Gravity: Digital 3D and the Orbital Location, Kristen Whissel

The soundtrack audibly links the spectator to the astronauts in Houston by patching us into their communications, enhancing the film's immersive aesthetic while foregrounding the fact that any perceptual experience of or in orbit is by definition technologically mediated. That is to say, the film equates immersion within orbital space to sensory immersion within a technological field. Hence, in its first 15 minutes, the dialogue we overhear through a simulated comms link references spy and global positioning satellites, communication satellites and the social media they enable, medical technologies, the HST and ISS, amongst others, defining the orbital location as a commodified site of mass communication, scientific exploration, state surveillance, military power, and geopolitical conflict. Gravity 3D makes clear that such technologies and the desires and objectives they imply are the conditions of possibility for human life in space. The film defines the ideal perceptual experience of the orbital location as a technologically mediated, floating and detached point of view that is nevertheless visibly and audibly connected to Earth by material, metaphorical, and technological tethers. We aren't given access to this idealized perceptual experience for very long. At the end of the film's opening sequence, debris from a destroyed spy satellite rips through the shuttle's orbital path, cutting communications with Earth, disabling or destroying other orbital technologies, and sending the astronauts hurtling into space. Gravity's simulation of the orbital location following catastrophic technological breakdown depends in part on the way it puts 3D's floating point of view into conflict with what scholars call the virtual tangibility of the 3D image and its promotion of a haptic look. These result from 3D's resolution of two slightly different views of an object into a single image, which endows depicted objects with illusory solidity and enhanced tangibility, especially when they occupy the foreground. Holmes described this effect as follows, quote, the mind, as it were, feels round the object and gets an idea of its solidity. We clasp an object with our eyes, as with our arms or with our hands or our thumb and finger, and then we know it to be something more than a surface, end quote. Gravity 3D intensifies by thematizing this haptic look, which Crary describes as, quote, tangibility that has been transformed into a purely visual experience. Following the first orbital pass of satellite debris, the protagonists struggle to reach and attach themselves to each other and to the remaining orbital technology, thereby intensifying 3D's haptic look.
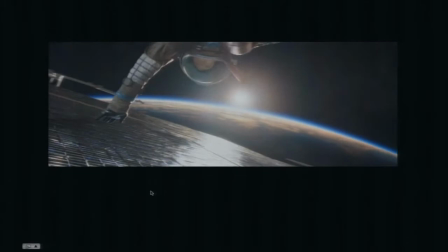[11:08]
In one scene, Stone propels herself toward a space station and desperately tries to affix herself to it, grasping at smooth surfaces and floating just beyond the reach of handles and protrusions,
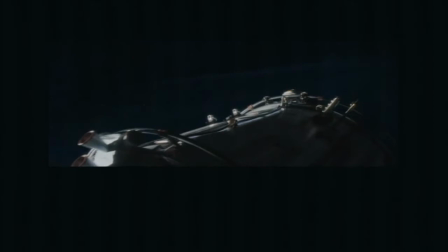[11:20]
prompting in the spectator a haptic look that rakes across the image for anything it too might grasp.
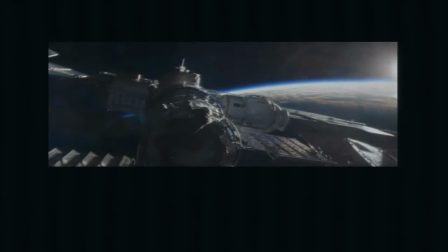[11:27]
Here, the film places the virtual tangibility of the 3D image in conflict with the previously idealized floating gaze such
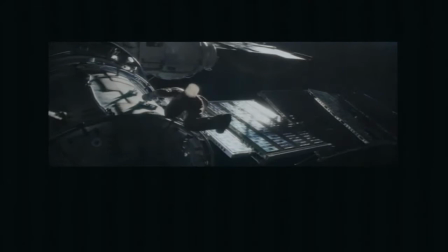[11:35]
that each intensifies the effects and the desires associated with the other in order to produce a kinesthetic experience of orbital space.
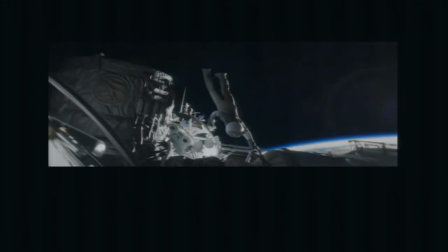[11:42]
And if you're watching this in IMAX 3D, it's very hard not to lean in the direction that you want her to go in while watching the film.
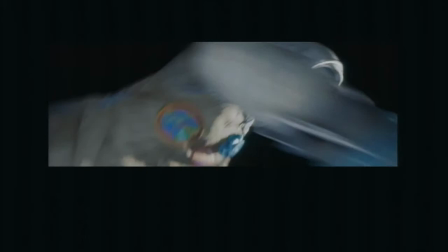[11:52]
These stereoscopic modes of perception are integrated into gravity's spatialized narrative such that the virtual tangibility of the image and the
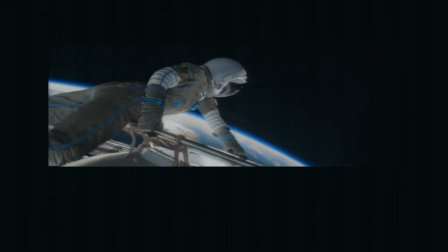[11:59]
desire for connection are aligned with emergence and affective seeing while floating is aligned with depth and epistemic seeing.